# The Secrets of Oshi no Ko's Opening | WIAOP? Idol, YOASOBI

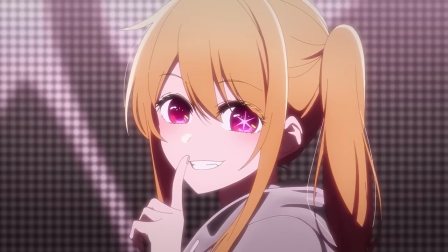But then, in the more intimate close-up, she turns to face us with a sly grin,
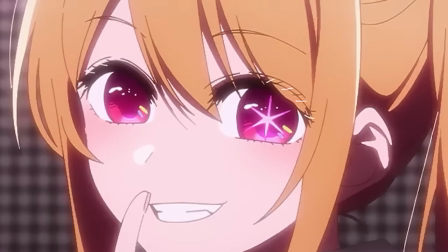holding a finger to her lips as if to say, "The secret of my mom's between you and me,
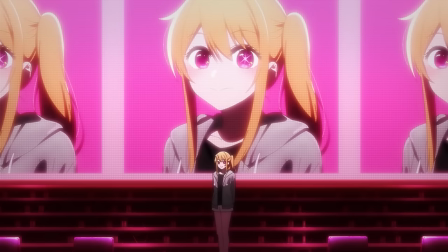anime viewers." Then, the camera pulls back out wide to show us the face that she shows her in-universe audience, giving the classic tongue-out anime girl wink smile, projected quite clearly and cropped so that we can actually see it on the Jumbotron behind her. This expression is one of the most iconic in Japanese pop culture, originating with Fujiya Ginza's candy mascot, Pekko-chan.
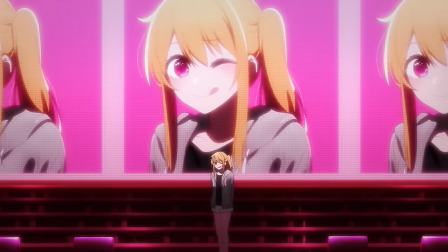It embodies a very sweet, childish energy, saying, "Yeah, I'm adorable and I know it." Or, with the added context of a head tap, it says, Yeah, I know I should be embarrassed, but I also think I'm cute enough to get away with it.
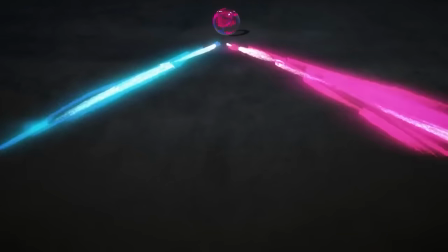The next brief shot again reinforces the dichotomy between the twins,
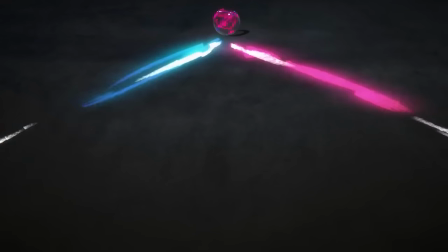with blue and pink lights refracted from a marble splitting apart to show their paths in life diverging.
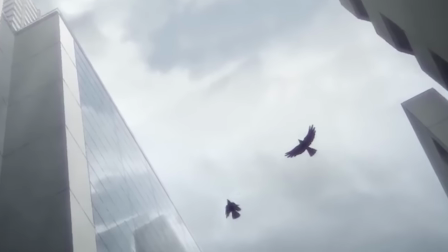This is then followed by an image of five crows flying across the Tokyo sky, an auspicious symbol of divine guidance in Japanese culture.
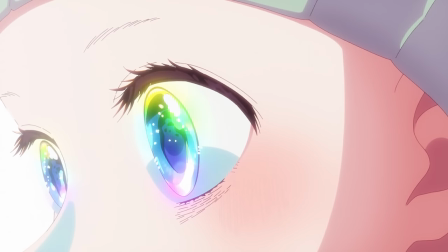This could be taken as a metaphor for how AI has inspired all of these young performers, but given the supernatural elements already at play in the anime,
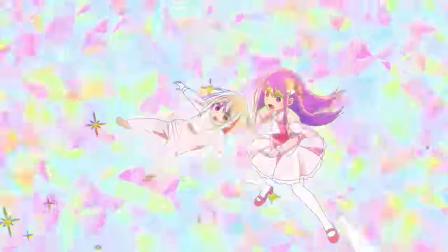it could also be taken more literally as a hint at divine intervention in the story.
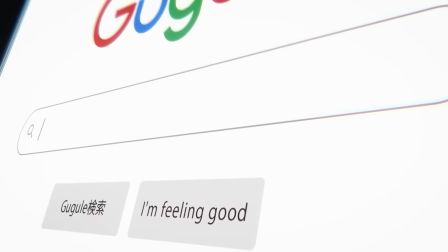The final shot in this symbolic sequence of an empty Google search bar speaks to the show's underlying theme of mystery in a very modern, digital age sort of way. Also, I really enjoy how the I'm feeling lucky button's been replaced with I'm feeling good, which feels like a very ironic thing for this show to say.
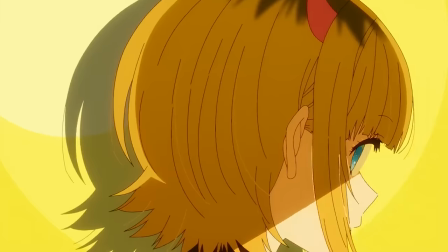Though, I guess it does kind of fit a transition to mem-cho, who's easily the peppiest member of this cast.
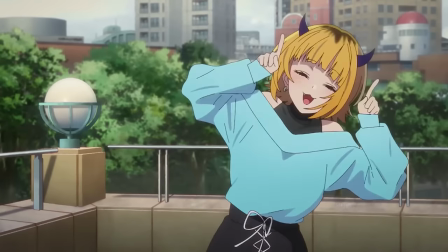She does a cute little dance for the camera, presumably to be posted on TikTok,
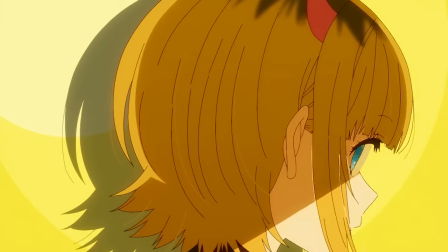ending with a cheerful grin that's followed by a slightly more mischievous grin, this time in profile.
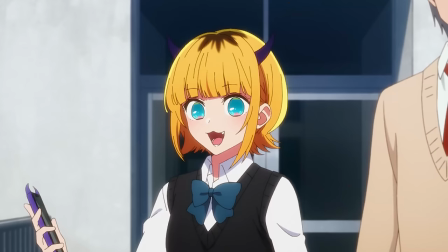This mostly feels like just an influencer doing influencer stuff, but that does fit her character, and the animation certainly matches the energy of the music. Director Daisuke Hiramaki then lets his, let's be honest,
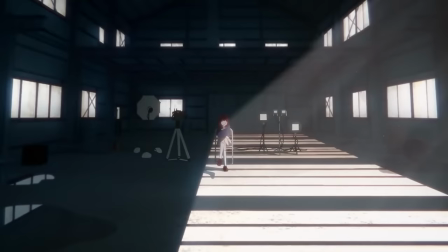very relatable Kana Arima bias show here by making her character intro more than twice as long and way more detailed.
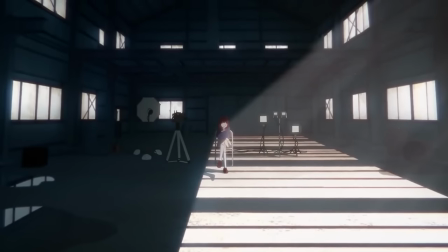We start with a snap tilt wide shot fading to a close-up of Kana
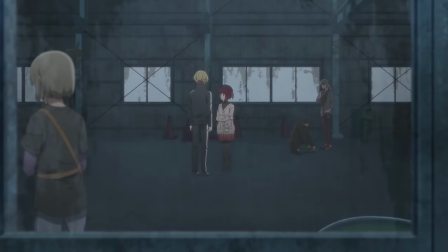sitting with a bemused smile in the leaky warehouse set of Sweet Today. This plays over the lyrics, there's none none none of this and none none none of that, which references the idol industry taboo against idols dating and, you know, doing other stuff, which is appropriate to the scene considering the scene they shoot here is a confrontation with the heroine's stalker,
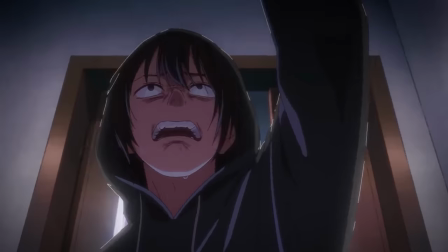where Aqua delivers a performance based on the idol stalker who killed Ai for breaking that taboo. The next lines, what's your type? Who are you dating? Come on, answer.
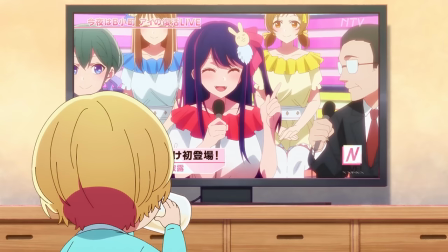Follow up on that idea by echoing the incessant questions that idols need to face in the press, and over those lines,
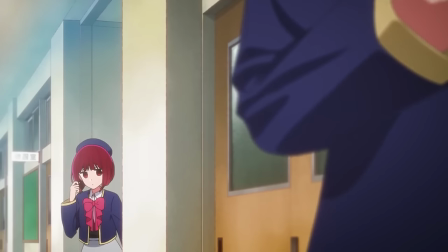we see shots of Kana stalking Aqua in the school hallway, then zooming in on him with her fingers,
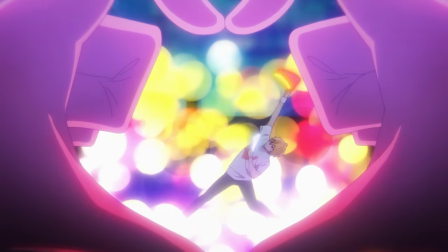which seems to foreshadow the shot from the finale where she focuses in on her crush in the middle of B. Komachi's debut performance at Idolfest.
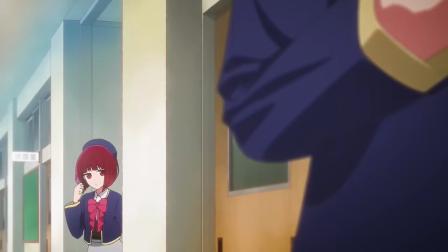Now, we don't actually clearly see Aqua in that second shot, but the idea that she's focusing on him is reinforced by the cut to Akane,
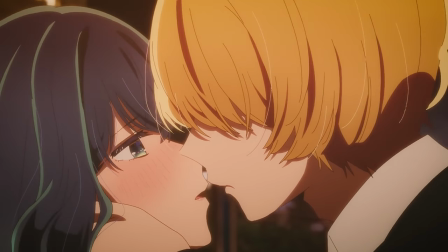who, of course, becomes his work girlfriend over the course of the season,
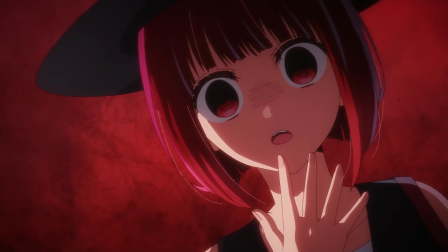and also, as we learn in the season one finale, has some beef with Kana dating back to when they were both child actors. Though this particular sequence doesn't directly reference that.
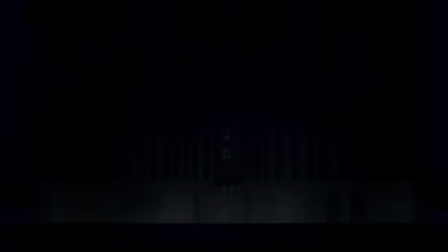Instead, like the last two girls, the shot mainly tells us what Akane's career is by placing her on a stage. While the rain falling around her as she stands barefoot and the lights blinking out in the wide shot foreshadow the night that she tries to take her own life. We learn all that in the space of 2 seconds. That is some mighty efficient visual storytelling.
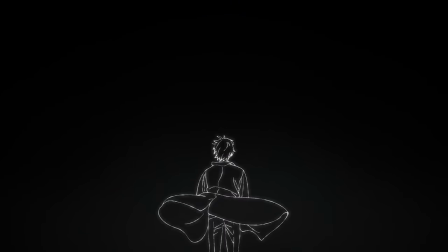As the song shifts into its pre-chorus, the OP shifts focus to Aqua, starting in his past life as Dr. Goro.
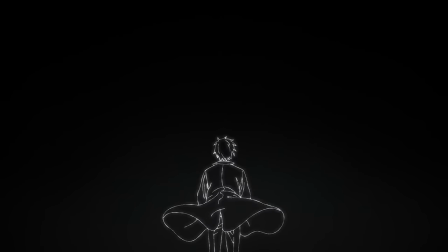He stands as a frail outline in this vast darkness,
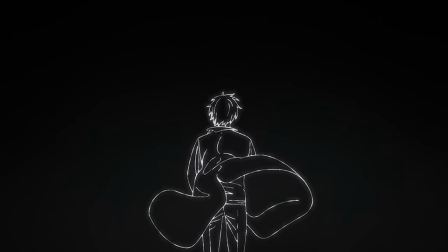lab coat blowing in the wind as a few shaking red glow sticks emerge from the shadows like the eyes of hungry predators.
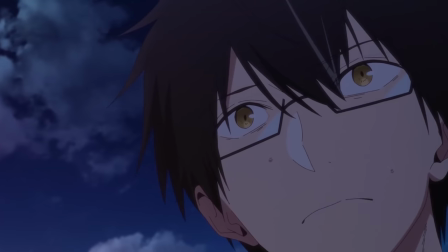This symbolizes his first second-hand glimpse of what it's like to stand in the spotlight as he works to deliver Ai's babies.
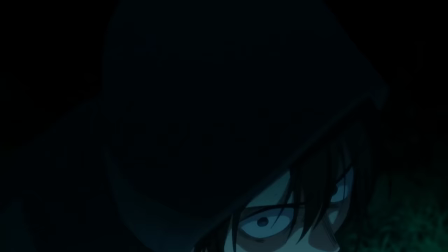Also, the fact that he's about to be killed by a rabid fan.
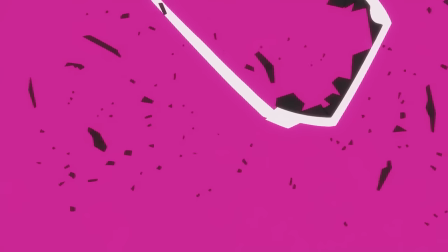The OP then captures that moment symbolically in the heavily stylized shot of his old glasses being shattered as he falls off the cliff.
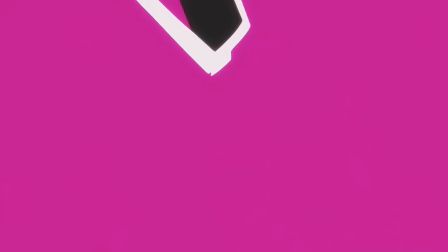But there's also a double meaning in that those glasses are literally rose-tinted, or at least the background behind them is,
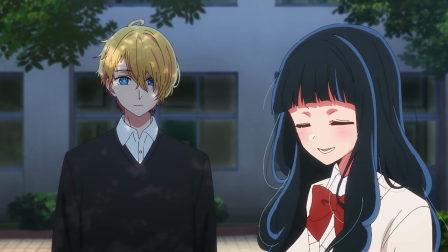alluding to the disillusionment with the entertainment world that grows within him during his life as Aqua,
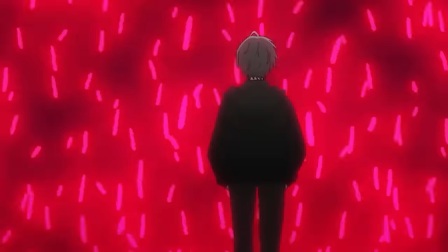who's then shown as a teenager silhouetted against what's now a sea of penlights thrusting in time with the oi, oi, oi of the backup singers.
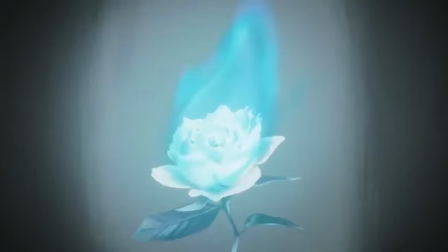After that, my interpretation of that rose coloring is reinforced by a shot of a single rose withering under a bright blue flame, which, if you're even slightly familiar with Japanese folklore, you'll instantly recognize as a hitodama,
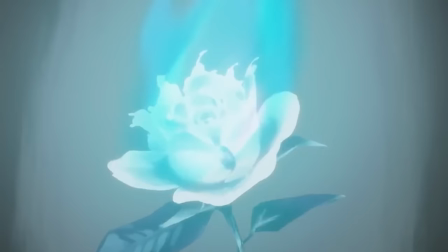the lingering soul of the dead. Taking all of that imagery together,
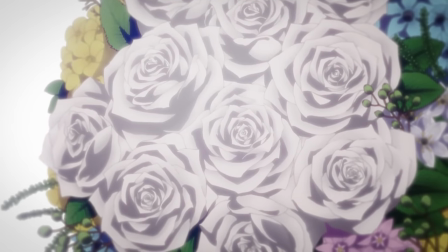it's easy to interpret this shot as a symbol of the moment that Ai was killed with a knife hidden in a bouquet.
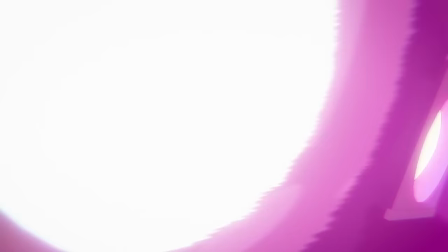That tragic fate is evoked once again as the spotlights flare up and Ai takes the stage to sing the chorus.
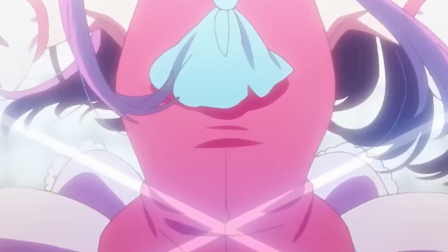The moment the lights behind her switch from pink to white, the lasers in front also form an X right over the spot where she's going to be stabbed. Also note that we still haven't been shown eyes, and it's finally time to get into why.
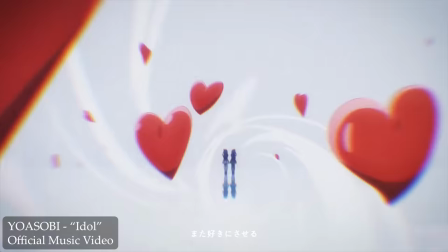The lyrics of the pre-chorus that plays over these last few shots about not understanding love or being able to tell truth from lies,
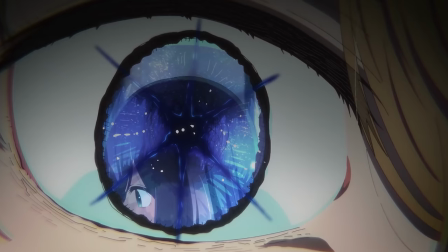of course describe Ai's own inner turmoil, but they also get to the root of Aqua's obsession,
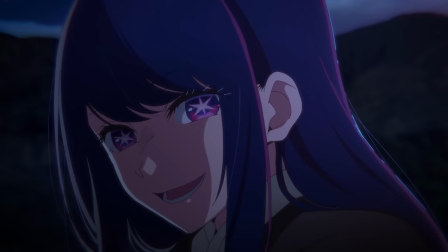the feeling that he'd never truly understood his idol, his mother, right up to the bitter end. Speaking of bitter, the three-shot montage leading into the chorus proper highlights our hero's feelings of isolation and loss directly.
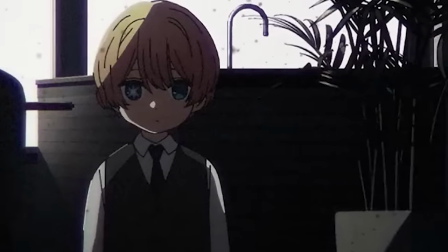The cold, dark day of Ai's funeral in her empty apartment,
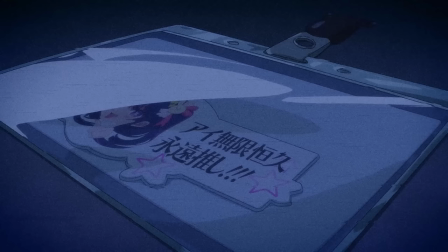the Ai's eternal fan badge that he kept tucked away in his lanyard as a doctor,
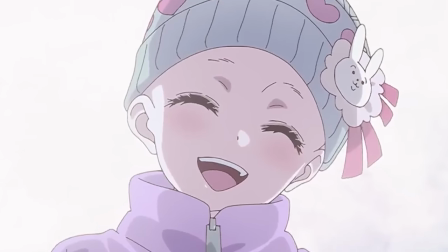and of course Serena flashing a weak smile with her eyes closed right before fading away forever. These are the images that flash before Aqua's eyes before he scrambles through the darkness behind the scenes, frantically searching for the truth about Ai, which is intercut by way of waving pink penlight wipe transitions with Ai
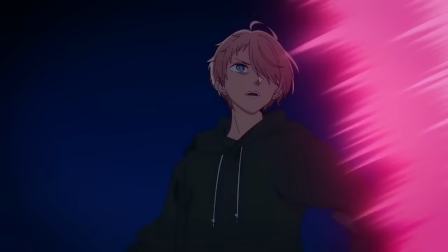herself dancing to the chorus on stage as the camera whirls dramatically around her.
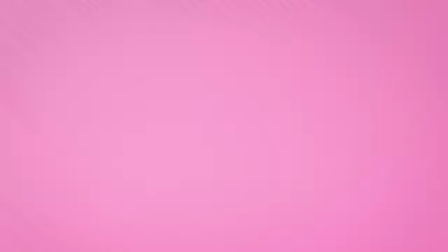The first two shots tease both us and Aqua by hanging behind Ai, refusing to show us her face.
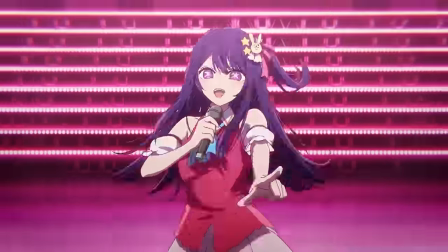And then, when she finally does spin our way to give us that glimpse into her soul, it's ripped away from Aqua's grasp as quickly as it appeared, the image shattering as he desperately lunges toward it.
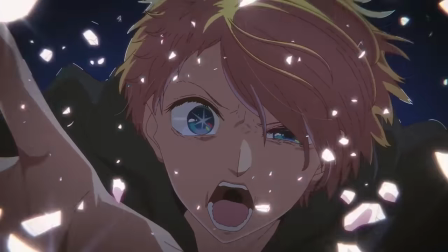After that, his tormented image fades as well,
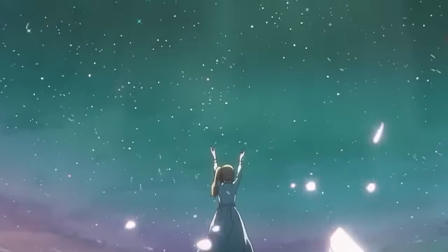though the shattered glass stays hanging in the air as we transition to Ruby's perspective on their mother and her passing.
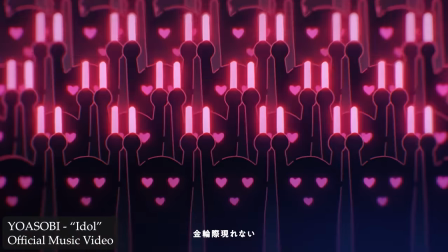While the lyrics describe Ai as a perfect ultimate idol, never to appear again, the incarnation of the morning star,
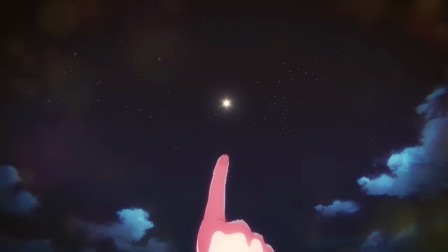Ichiban Boshi if you know your Japanese, Venus if you know your astrology, Ruby's character shot directly contradicts that notion.
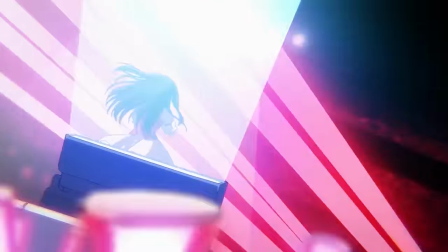In contrast to her frantic twin,
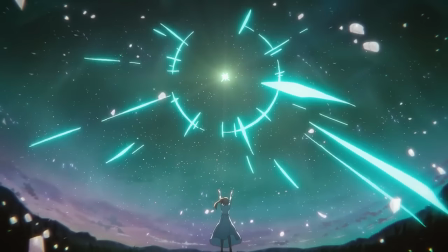she waits patiently beneath the sprawling heavens as the shining remnant of Ai's star slowly descends,
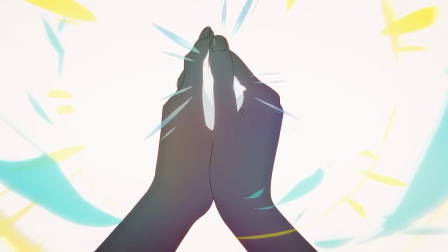then she gently clasps it when it finally does reach her to carry on their mother's legacy. This is then followed by another quick three-shot montage, this time highlighting some of Ruby and Sarina's fondest memories.
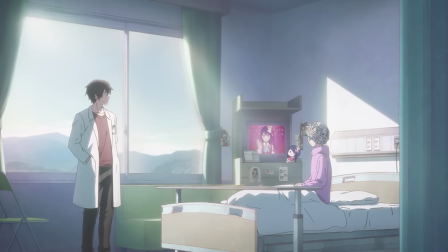First, there's Ai as Sarina used to see her, a vision of pure light in the blurry and distant world beyond the hospital.